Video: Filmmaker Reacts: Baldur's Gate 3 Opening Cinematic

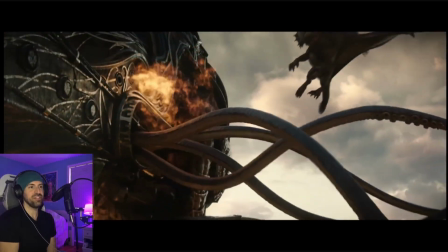(8:12)
Like, what a combination of visual just spectacle, man.
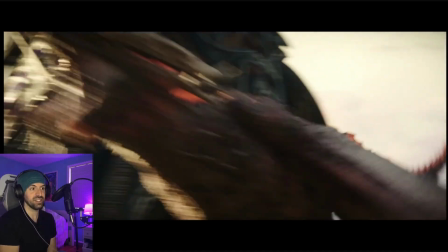(8:18)
And they're attacking this living ship.
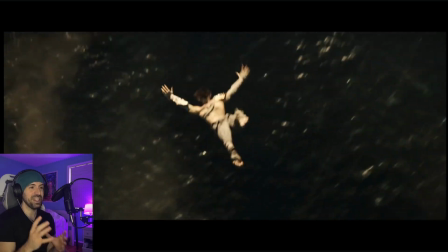(8:24)
Awesome. And this is fantastic. He's falling. What's gonna happen? Of course, the dragon saves him.
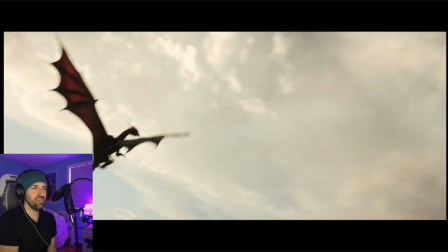(8:31)
Beautiful shot there.
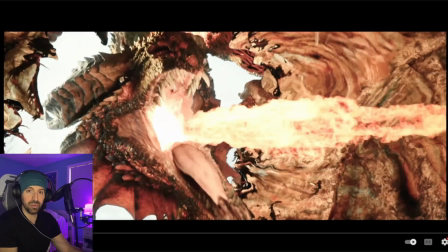(8:35)
It just shows the scale of the ship, man. These dragons are enormous. And they're just roasting this thing.
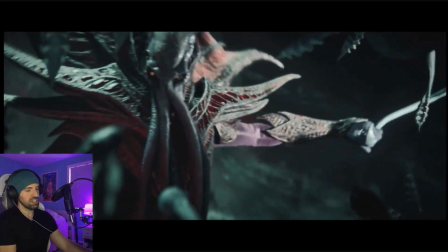(8:44)
I love it. Very well done. It was really smart to again, have that gray blue.
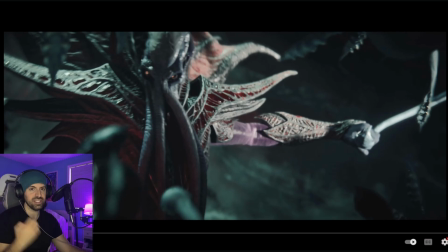(8:48)
Then when it gets lit by the fire, you're going to see in the next scene when you're running around, it gives such a cool visual to add in all those reds and oranges.
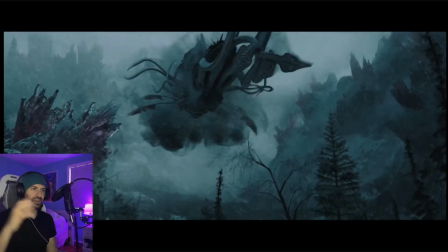(8:58)
And that's just such a cool concept, man, where you pull this thing and it teleports. Like, and who knows where we are now.
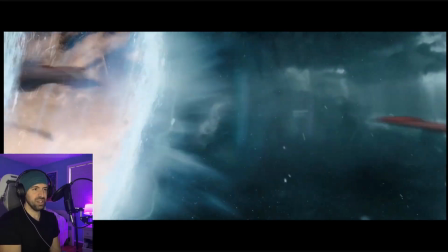(9:04)
I'm not familiar if you guys know. If you D&D experts know, please tell me the location.
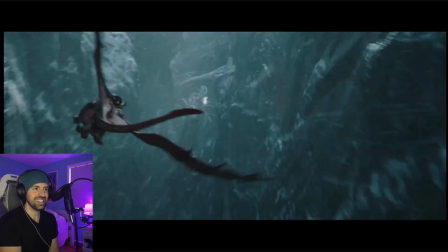(9:12)
Oh, man, I love it. Again, more red versus that gray blue.
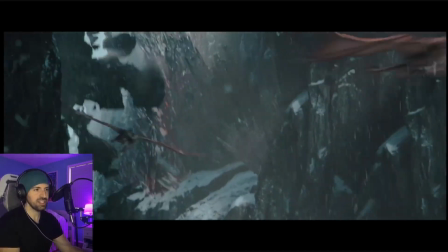(9:18)
Really smart on the coloration aspect. Ooh.
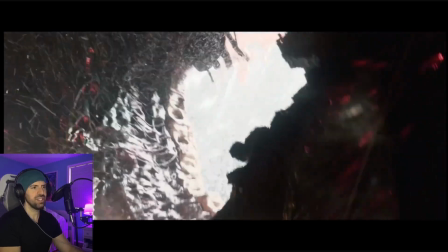(9:24)
Oh.
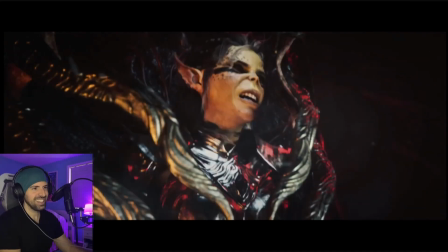(9:27)
I love this.
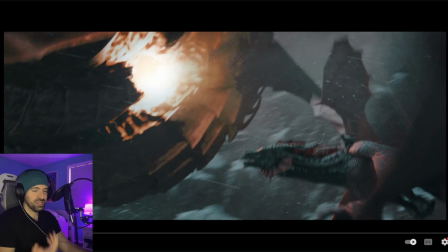(9:29)
So she's, we're in that room, and they can't show us still, but it's amazing that they're adding the drama to the scene.
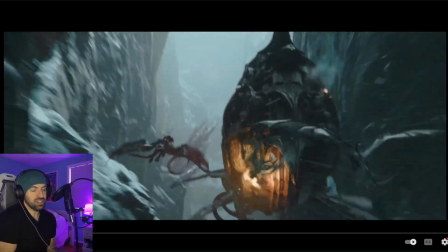(9:37)
There's so much happening at once. Like, we're trying to break free. We're trying to get a moment to escape.
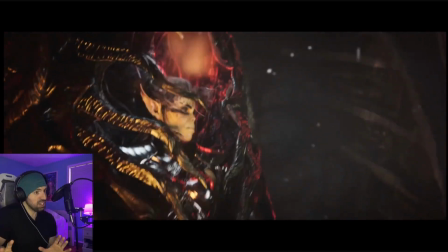(9:42)
So it's like, I want the dragons to burn the ship, but not all the way, just enough for me to get out. It's awesome.
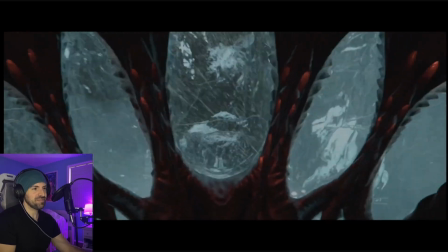(9:47)
Nice close up there.
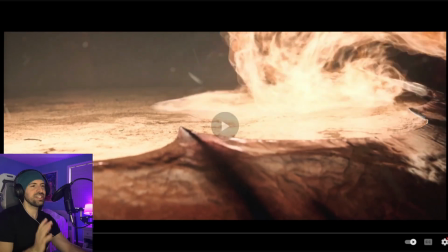(9:52)
This is so cool, man.
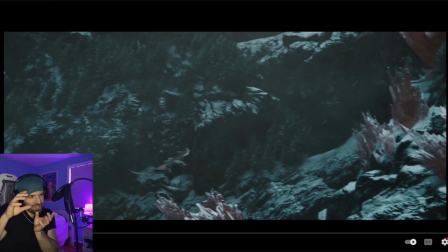(9:57)
That idea of ignition, where the flames are just creeping up enough to light it up.
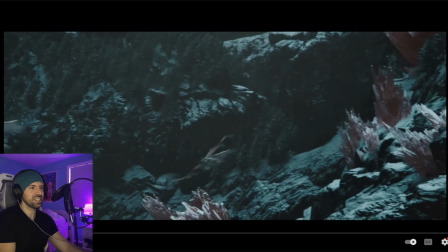(10:01)
It's such a cool idea, man. Such a cool concept to see visually.
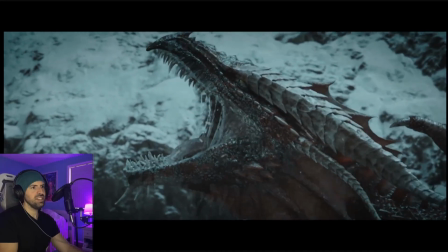(10:08)
Man. Look at the detail on that dragon's maw and everything.
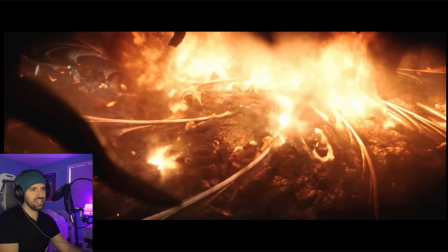(10:14)
Just amazingly done. And of course, this is us.
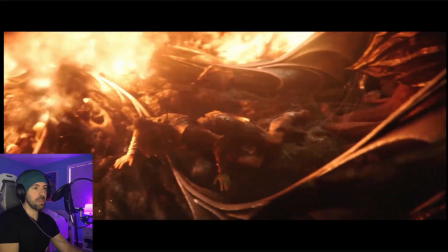(10:19)
We are waking up. And again, we get the FPS.
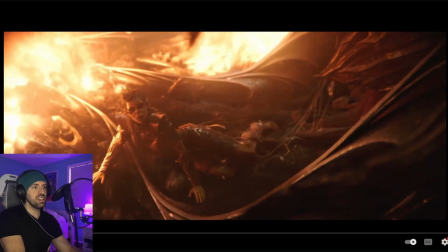(10:22)
What's really, really cool, what's really significant about this is the human eye sees about a 50 millimeter lens,
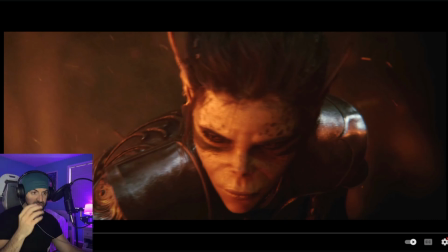(10:30)
equivalent of what you would use lensing for a camera. It's 50 millimeter.
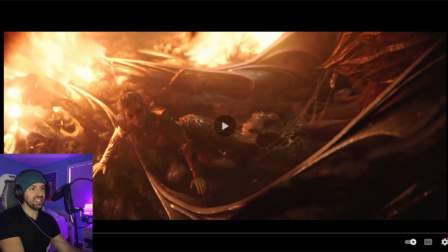(10:33)
So what they've done here in this FPS is, it's that field of view,
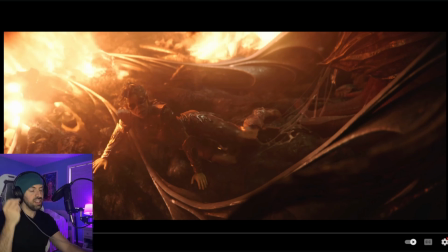(10:40)
and I think that's really cool because, you know, to us it instantly evokes a familiar feeling of a lensing.
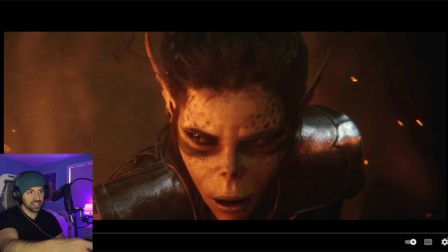(10:46)
And to give a comparison, like this is not what the human eye uses as a lens.
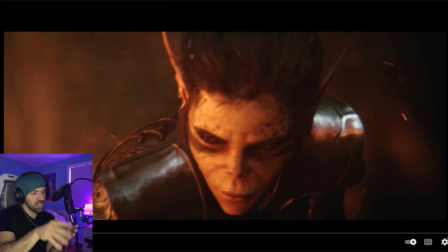(10:51)
This is more like a 70 millimeter, a bit more of a portrait lens, maybe an 80 millimeter.
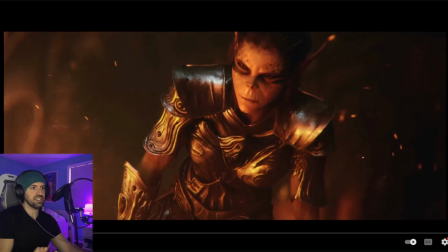(10:55)
So that's the cool thing, is instantly you know this is not from our perspective of our character, just subconsciously.
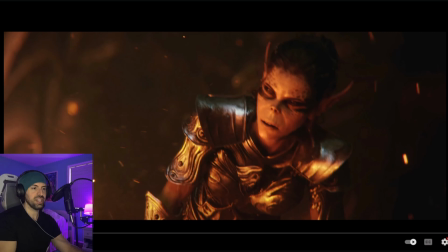(11:01)
And I think that's so smart for them to use those kind of subtle psychological cues.
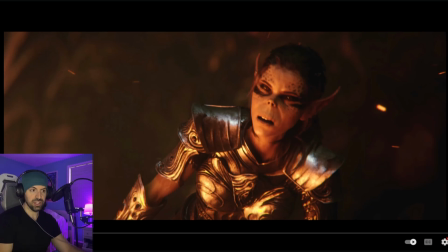(11:07)
You don't have to understand the language of film, but it makes perfect sense. It's just awesome.
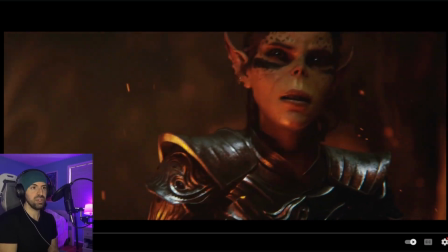(11:13)
And that's the beauty of it all. That's the beauty of being able to use these tools to tell stories.
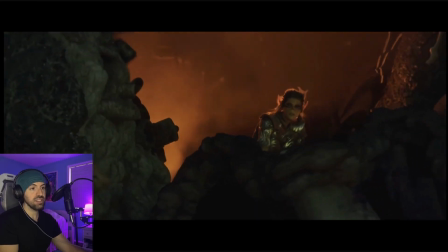(11:17)
Now this, the cool thing about this is that shot could have been from our perspective.
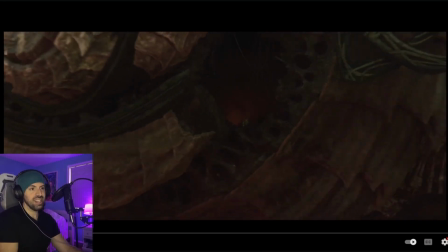(11:23)
Unclear, right? But it could have worked. And I love this shot is just scale.
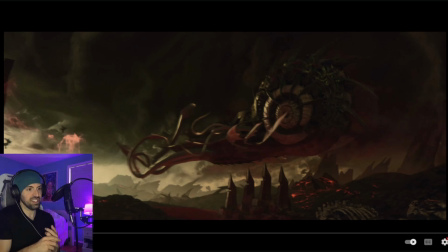(11:29)
That pull out was so cool because to see like, okay, she's this big. That ship is enormous. Again, the dragons are enormous. It's just so cool. That was a really good thing.
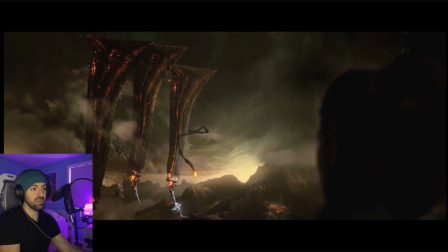(11:40)
I don't know what these big spikes are. I have absolutely no idea, but that's awesome too. Oh, okay.
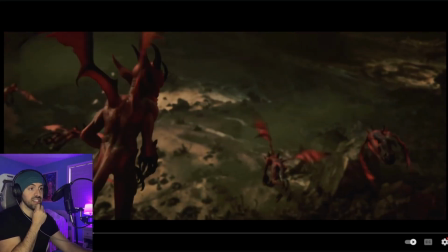(11:46)
So this, I think, is a third party that's attacking.
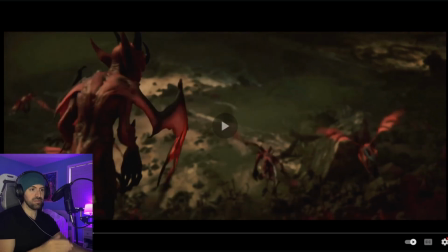(11:51)
And correct me if I'm wrong. That's what it appears to be.
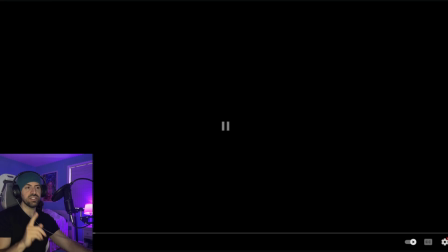(11:57)
I don't think they're in. Yeah, these guys are not in league with the Mind Flayers because I know we fight them on the ship. Yeah. But here we are.
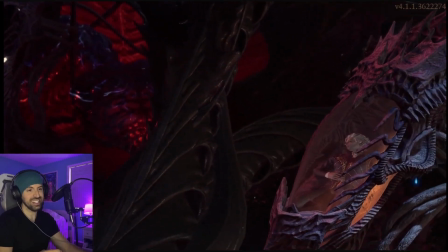(12:06)
And again, this is where I was talking about the set design, and to have the fire added into that coloration is so cool.